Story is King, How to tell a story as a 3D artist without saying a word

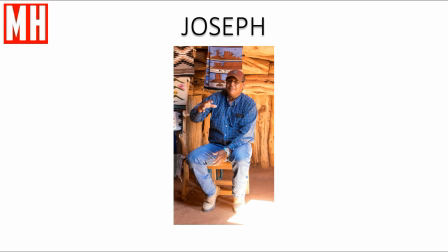4:10 So here are some examples of petroglyphs found in Monument Valley.
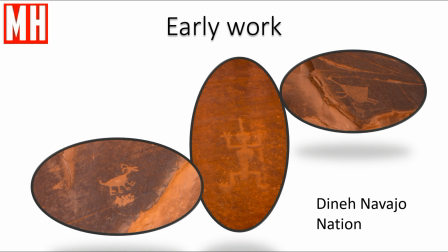4:17 And you, for example, see examples of, I guess they're deer or buffalo, bison, whatnot. And that's how they communicated. Now, I've seen things like this before, and of course, no written word there, but what surprised me a lot is the fact that he told me that even today,
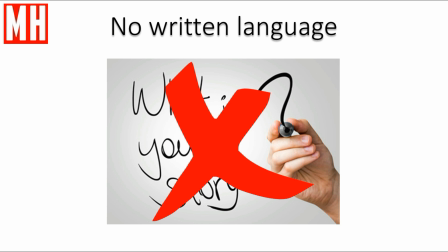4:37 in 2018, the Navajo Nation still does not have a written language. So they very much depend on mouth to mouth, so, storytelling from generation to generation, what I thought was pretty awesome.
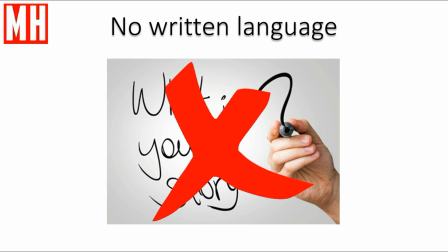4:53 Now, are there examples that we know of where there is some strong storytelling going on, however, no speech and no written language? Well, for example, how about Wile E. Coyote and the Roadrunner?
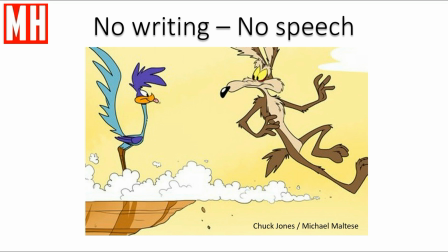5:07 Now, depending on your age, you know who these guys are. They have been created by Chuck Jones and Michael Maltese, and multiple generations have seen this on TV, right? Typically, no spoken word, maybe on occasion a sign or two, but that's about it. But what about modern stuff?
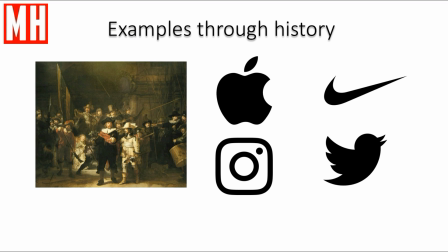5:25 Let's say paintings, like, well, the painting's not modern, this is the Night Watch, but for example, the icons shown here. Now, probably all of you recognize these icons, and companies spend a lot of money to make sure that you recognize them, okay?
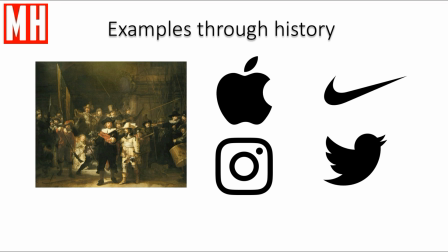5:41 Again, no written words, no language, but you still know exactly what it's about. So how does that relate to you as a 3D artist?
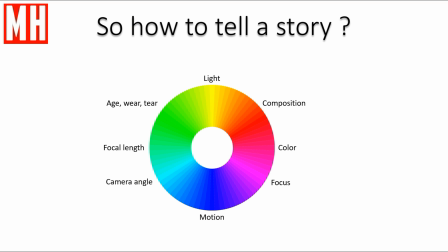5:50 Well, when it comes to storytelling, for us as artists, there are a bunch of tools in our box that we can use. We can, for example, use light, composition, color, focus, motion, camera angle, focal length, age, wear, tear, and whatnot.
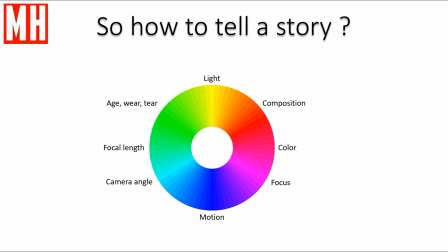6:04 And I'm going to go through all of these based on actual samples from the movie industry, where I'm going to talk about what techniques they used and for what purpose, right? Okay, so let's go. So we're going to start with light.
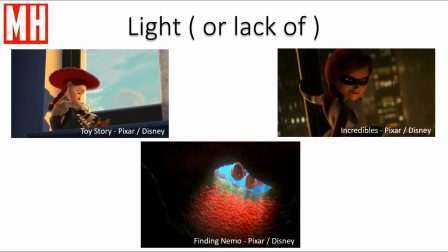6:20 Now, looking at the top left corner here, and you're going to see a lot of Pixar stuff because, you know, it's pretty cool. Top left corner, Toy Story. Jessie is telling a story, and her story is quite sad and somewhat emotional.
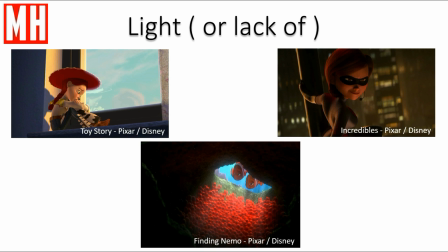6:33 And the light is quite subdued and soft and somewhat dreamy, so that supports that mood, okay? Top right corner, however, top lit, almost one light source, or actually a few more, but one strong light source, creating a very hard and very dark shadows,
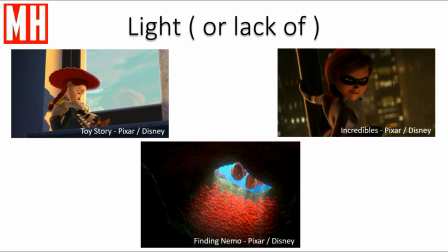6:51 making it look kind of scary, moody, maybe a bit dangerous, or at least something you would see like in a thriller, right? And then finally, in the bottom there, Finding Nemo, the light has been used to point the viewer's eyes specifically to a certain topic, okay?
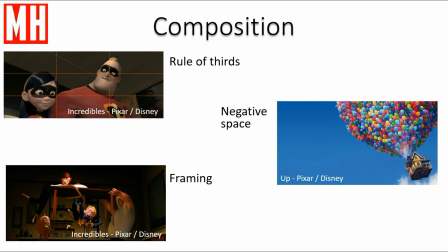7:09 So that's light. So what about composition? Now, if you know my channel, you know I'm always going on and on and on about photography, right? Now, one of the reasons is that all of the elements of composition are found in photography as well,
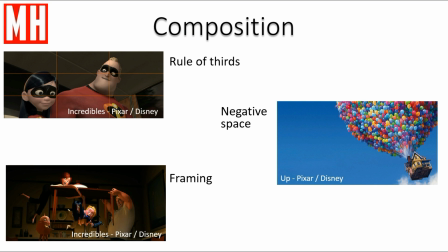7:26 you know, in painting and other things, but also in photography. For example, the rule of thirds, dividing your screen up into 9 boxes where you have 2 vertical and 2 horizontal lines. And whenever you place your characters on an intersection or on one of these vertical or horizontal lines,
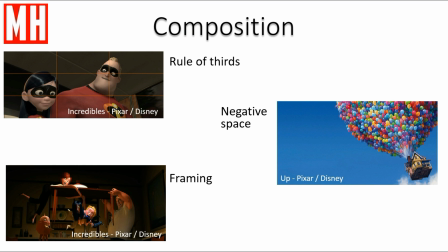7:44 it's for some reason more pleasing to the eye, and it works. It's been done for a long time. People do it all the time and it works. And you can even go against it on purpose if you want to create kind of an unsettling effect, all right?
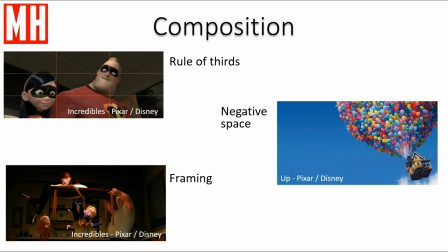8:01 Now, the up house with the balloons. A lot of negative space going on there. Not negative in the sense of bad, but negative in the sense of space not used.
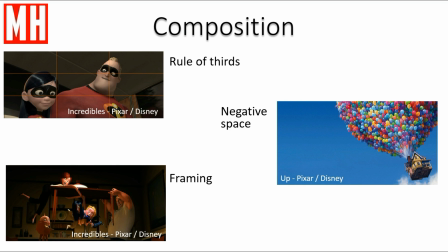8:12 A lot of blue, empty air, and that supports the story here that this house is hanging in midair, suspended by balloons. If we just had a photograph of the front porch, we wouldn't know that. If we had the front of the house with some balloons, we wouldn't know that either, right? This gives a sense of space.
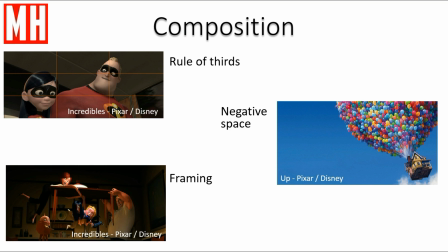8:31 And then finally, in the bottom left corner, we have a scene from The Incredibles where framing has been done. Now, framing is a technique where you have an object or a shape framed around a topic to kind of emphasize that. In this case, the table, which is kind of framing the little kid there.
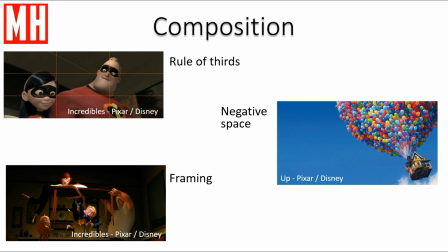8:52 Sometimes people use more natural elements like hedges or maybe, let's say, windows or doors. In this case, they use a table, but also the light. Okay.
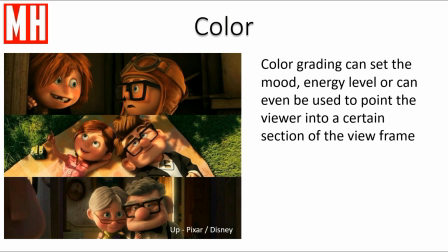9:03 Now, when it comes to color, very, very, very important. Here are 3 scenes from the same movie, and here the characters all have different ages. So on the top there, you have Carl and Ellie, and they're quite young. They're young kids.
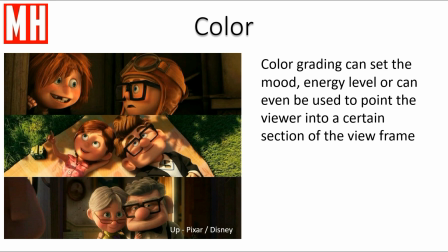9:19 The colors used are very vibrant, very almost primary. They're very youthful, I would say, playful. Okay. Now, looking at the scene in the middle where they're somewhat in their 30s probably,
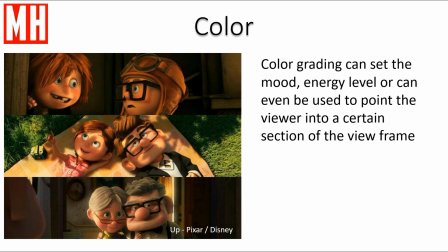9:34 colors are toned down slightly, and then in the bottom scene where they are much, much older, what you see is that the color is very much desaturated, okay? Kind of emphasizing the fact that they're much older now and later in life and so forth.
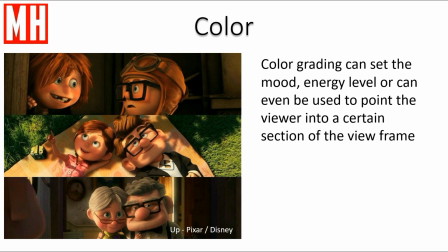9:51 Now, a lot of these things are subtle. You don't really notice them until you start talking about them, but they work, okay?
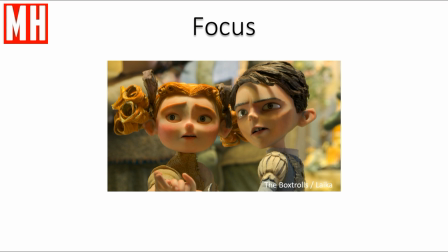9:59 So what about focus? In this case, the box trolls done by Leica, what you see is that the background is blurred out, a kind of a nice bokeh effect, where the characters mid-center are very much in focus. This can again be a way to emphasize what the main topic of the shot is, right?
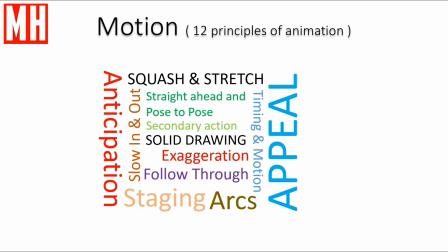10:20 And then, of course, if you are into animation, motion. Now, for those of you who are animators, you know all about this. For those of you who are not, you maybe do not, but there are 12 principles of animation. Now, these principles have been developed by people respectfully known as the old men,
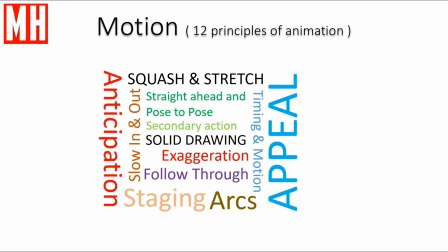10:39 and these guys were the original animators working for Walt Disney back in the day, I think 1920s, and we're talking about people like, for example, Frank Thomas and Ollie Johnson. Now, if you're not aware of these guys, definitely check it out.
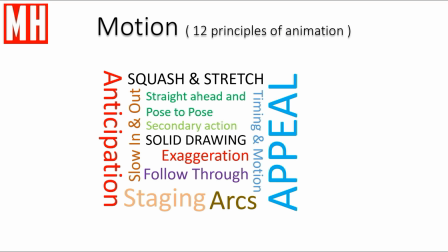10:53 They basically laid out the foundation for what animation is today, okay? Okay, moving on. Camera angle.
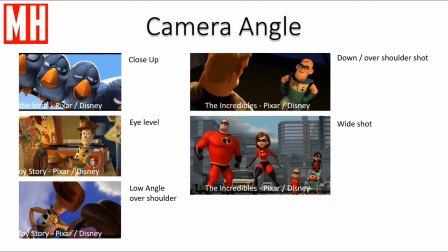11:03 Now, I don't hear a lot of people talking about cameras when they're modeling and whatnot, but it's extremely important. For example, top left corner, choosing a close-up will help you to emphasize the emotion or the facial expression of a character.
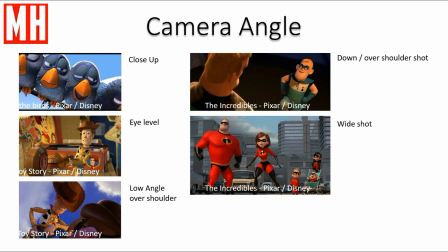11:20 Looking at Woody at eye level can either be a kind of a neutral statement, so not up or down, just neutral, you know, or it can be just to point out that the viewer is equal to the character in the scene, right?
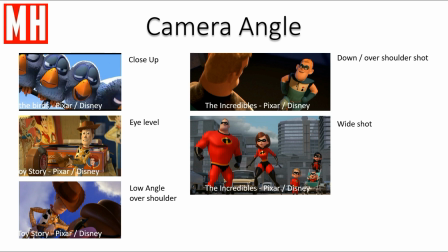11:37 Then the bottom left, low angle over shoulder, creating dominance, making Woody very big and I wouldn't say aggressive, but very present over the shoulder of Mr. Potato Head, looks like. And in the top right corner, the shot from Incredibles is the opposite.
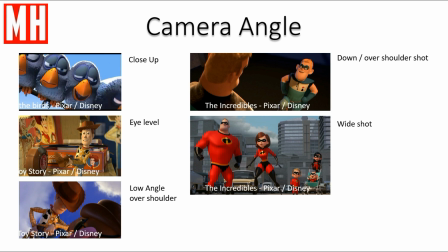11:54 So if you want to have one character look very dominant in the scene and the other the opposite, that's a technique you can use. And then the bottom right from the Incredibles, again, a wide shot. So in this shot, you have all the characters in one scene.
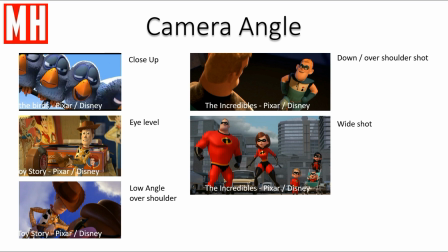12:10 It's an establishing shot. It tells you who they are, where they are, and so forth. Okay. Then let's see the focal length.